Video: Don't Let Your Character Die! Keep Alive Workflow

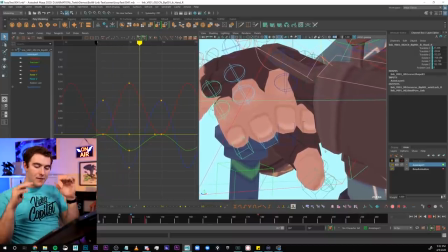(8:19)
I wanted a little bit of ambient motion. Now, I probably could have offset the fingers to not all go in and out at the same time.
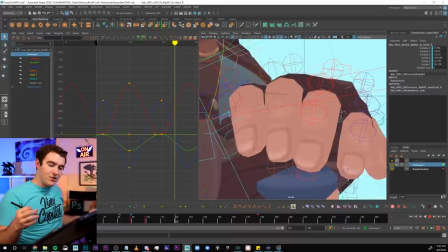(8:25)
They should all have a little bit more independence. But I did do that on each hand just so that they weren't completely dead And if I were actually doing a full shot It might have been a good idea to have him kind of adjust his hand shift something around maybe you know Reset his hand and get a better grip on the sword whatever it is Don't forget about these little details when you're thinking about ah the shoulders and the chest of
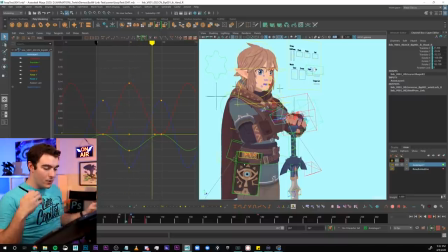(8:45)
breathing that motion travels all the way down To the fingers which continuing on to some more polishy stuff.
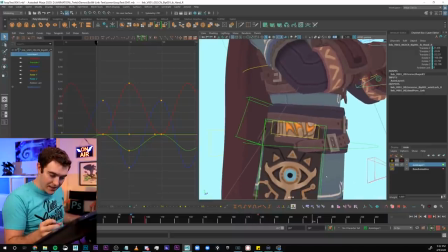(8:50)
I actually made sure that his Sheikah Slate has a little bit of a sway to it.
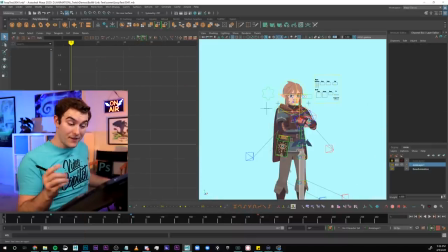(8:56)
I don't know how realistic this is, but I wanted to add something here. Another thing to not forget are these pull vectors, kind of where the elbows are pointing, for example.
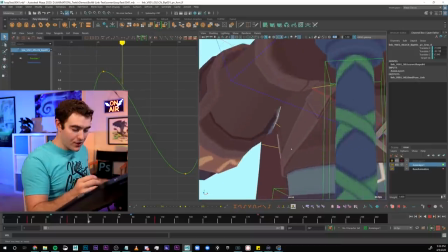(9:05)
If he's gonna be going up and down, you wanna make sure that you've got a little bit of elbow offset.
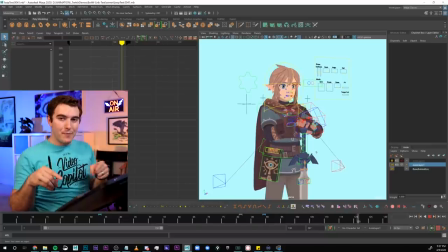(9:10)
So move those, offset those. With this type of an animation, I don't recommend any kind of a pose to pose or step workflow, at least the way I did it. This is something that I would recommend just kind of getting your first main motion and then copy-pasting, offsetting your keys, you're gonna be all over the place. Do your best to keep track of all of that, but don't be afraid of keys being in different places because you kind of need them to be.
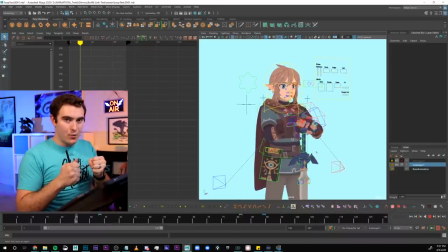(9:29)
You don't want the whole character at the same time. You want everything to feel offset, broken up, organic.
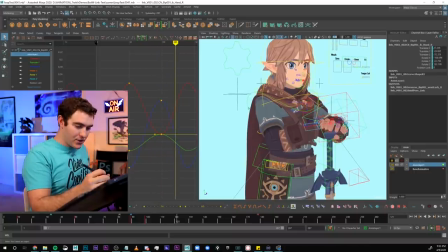(9:37)
So that's important. And before I forget what this control does, I wanna show it to you. This is just another locator that I custom grabbed.
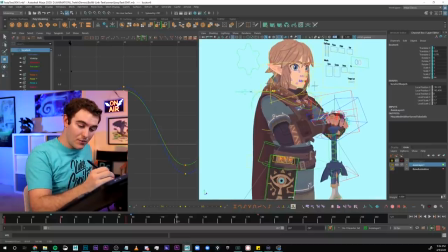(9:43)
I just connected this to another part of the rig that allowed me to push and pull the geometry on his chest. like this,
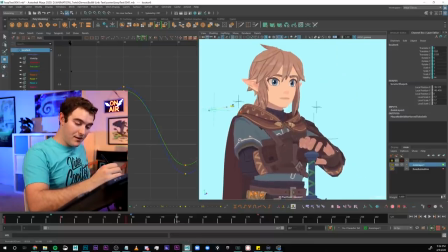(9:51)
which considering you can't really see his back to see it bend in, doing this really aggressively you can see what it's doing. If I go subtle you can see it just kind of feels like he's taking a breath in his stomach. It's not perfect but it works and I'm actually really happy with the result. When the character is pretty much good and you now have to think about their clothes and their hair and the more polishy type of stuff like that, first thing is does your rig have controls to adjust those things? And if not you're going to want to add them yourself if you can. If you're not quite there yet skill-wise as okay, don't worry about it, but if you can Or if you have those controls already in your rig, then you should use them.
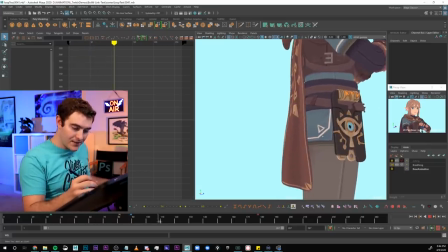(10:22)
Here's an example of what that looks like with Link You can see his his cloak has this kind of ambient blowing in the wind type of motion just to feel like
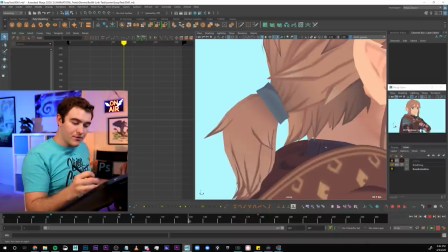(10:30)
He's in a space with wind same goes for his hair There's a little bit of motion on his hair at a different
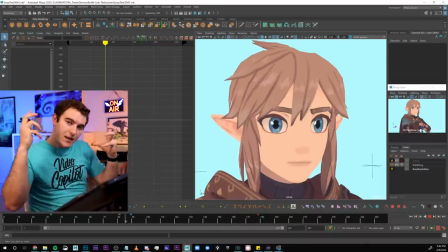(10:35)
frequency And if we look at his hair every section of his hair does kind of the same thing But at a slightly different time his whole hair is not all moving at once It's broken up into this nice organic windy, you know things move at different paces different rates And we even have this little thing in the eyes that I've added,
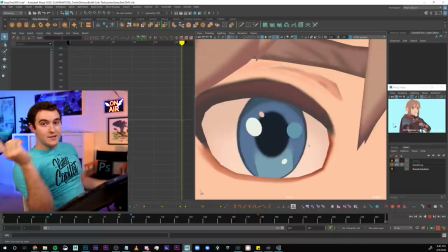(10:51)
which is this little eye specular, which I did show in my Zelda kind of little short animation breakdown.
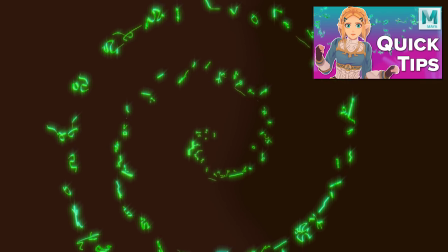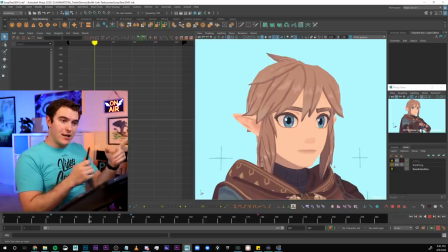(11:03) Wake up, Link.
So if you missed that video, that's a good one that shows how to integrate your character and an environment and make it feel all part of the same scene. One of the quickest ways to figure out if you need to add that kind of stuff in your shot is to think about where is your character. And if you haven't thought about it, if it's just somewhere in Maya, gray background, just basic play blasting of an exercise that you're doing, just think about this. Are they inside or are they outside? Make a decision. It's totally up to you. If they're outside, there's probably some amount of wind. So consider the environment and location and time of day and weather and that kind of stuff when you are animating, even something as simple as a breathing exercise.
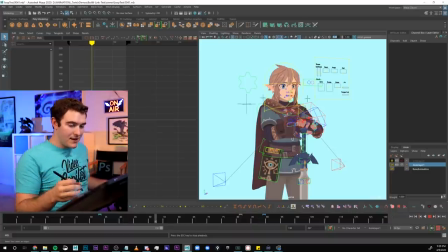(11:36)
Now, the last thing to keep in mind as we kind of wrap up the breathing part of this is that, you know, you may get a character to look like he's breathing,
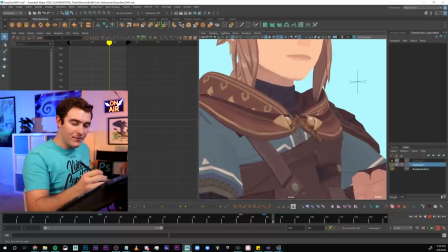(11:45)
but he doesn't look like he's alive if you leave the face just dead.
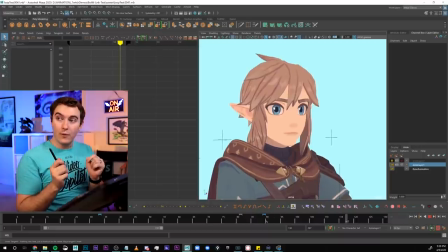(11:49)
So whether you have him doing eye darts, whether you have him looking around, whether you have him yawning or whatever Maybe he's talking while he's breathing. Maybe you already have acting and you're just using the breathing to plus it regardless the difference between this and
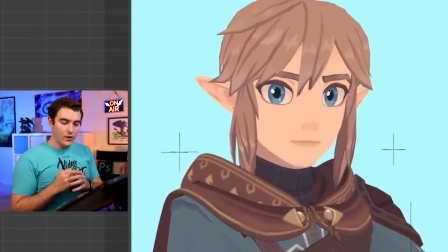(12:03)
This should be pretty clear One of them has I mean obviously he's looking around But you should feel a lot more life from the character in this state than you did before And if
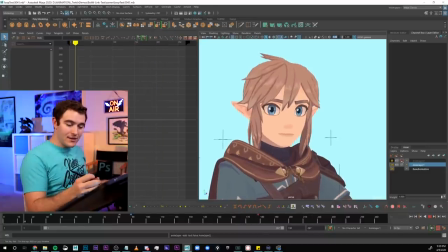(12:13)
you don't then I didn't do it a good enough job One little detail that I do want to point out since this is a close-up
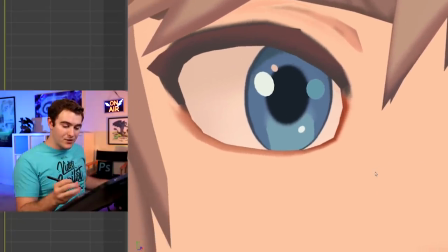(12:18)
shot look really closely at his eyes when he blinks and looks away Do you guys notice anything about the pupils?
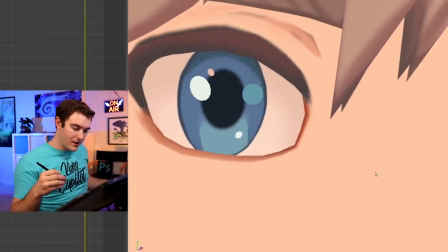(12:23)
How to go here? It's really quick.